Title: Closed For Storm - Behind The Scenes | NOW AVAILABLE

Jake did a really good job with getting all these different people that had these different levels of involvement with the park. We had people that worked there, you know, from like really small capacities of just like, you know, doing the day-to-day. We had people that are more involved with like the government. We have like all these sort of different people that care about the park for different reasons. and so for that it was really just focusing on how can we tell all these different people's angles and convey that into a documentary and me just sitting there you know talking to them and watching the
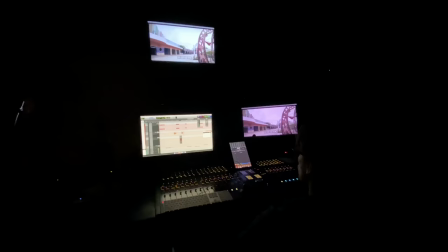process it really helped me grow as a person and and learn as a filmmaker
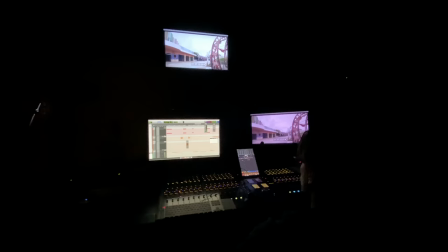hearing the score for the first time was unbelievably exciting i believe i was in a car driving home from florida i think during that time i think we were driving back to to canada and we all listened to it in the car and I think all of our mouths dropped. Words can't articulate how I feel about the score in this film. So the tone I wanted to capture in providing a
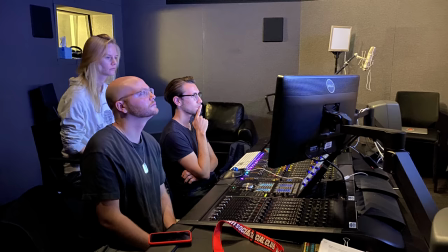voice for the film was to really capture a sense of the American spirit.
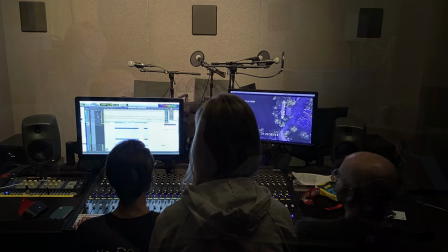He is so into this kind of Americana new style and like loving to bring back like the nostalgia of the glory days. I wanted to feel like when you were seeing shots of the park and experiencing shots of the park you felt like you yourself could have been someone who would have experienced it regardless of whether or what you had or not. I could say with absolute certainty that Closer Storm honestly would not be half the film it is without Matt's score. It really brings everything to the next level and he did an incredible job. By comparison to some of the other projects that i've been able to work on i've been so lucky to be a part of the sound of this film is very unique and that it was able to take on a role and a style to which i had not been able to ever contribute before to a film or to any any product the americana aspect of things is something that you know i had always personally admired but never been able to writer contribute. You know most film and television nowadays has a very specific
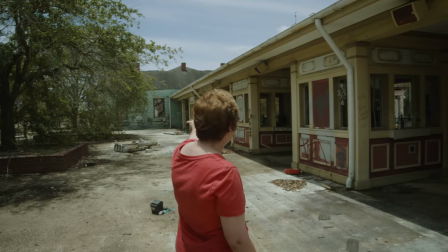sound and I think that this will really stand out in that space.
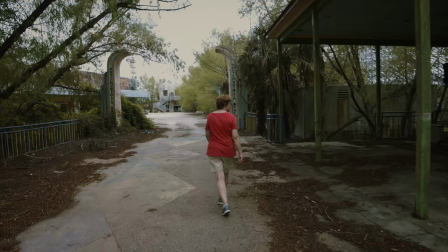Definitely one of the most important highlights for me was to be able to contribute to the experience of Patricia walking through the park. While Jake and I were spotting a rough cut of the film with Matt, Victoria, and Michael for score, Derek Derek said, I figured it out, and that was all he said.
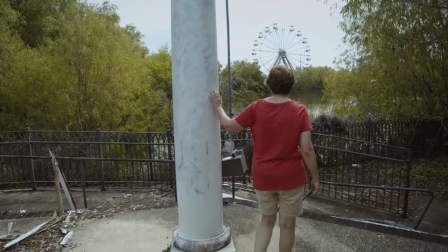Specifically the moment in which she comes to the lake and you know you can see the ferris wheel in the background
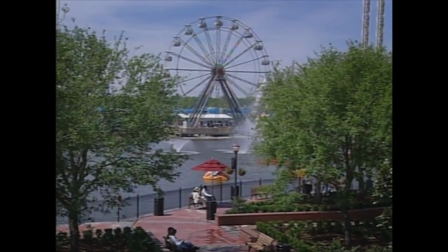and then we cut back to some archival footage from that exact same location.
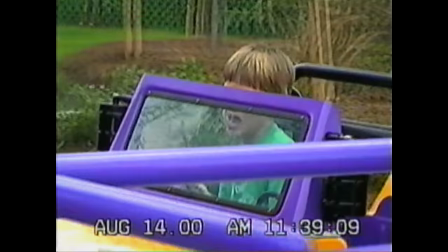Derek was able to essentially put together a montage of different VHS footage that really ended
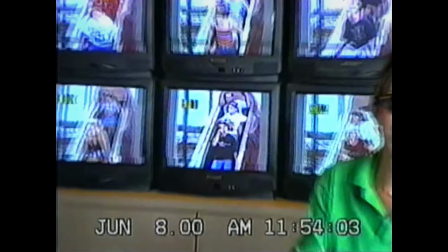up translating very well to the nostalgia and the desire to bring family entertainment back to New Orleans is in need.
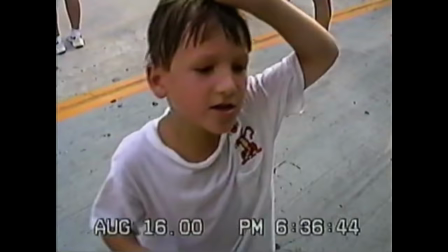Home videos are very personal just because whenever somebody's captured with it, it's a moment of importance.
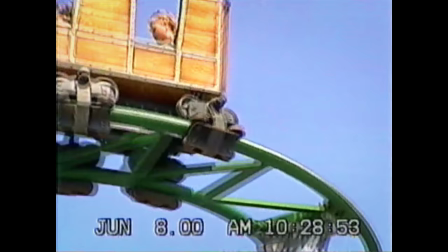We want to kind of highlight these really happy moments because the park for so many people exists in memory.
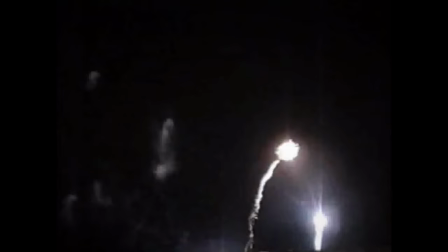So we want to really just create that sort of artificial nostalgia for people that have never been to New Orleans, don't know the park, to understand why it was important.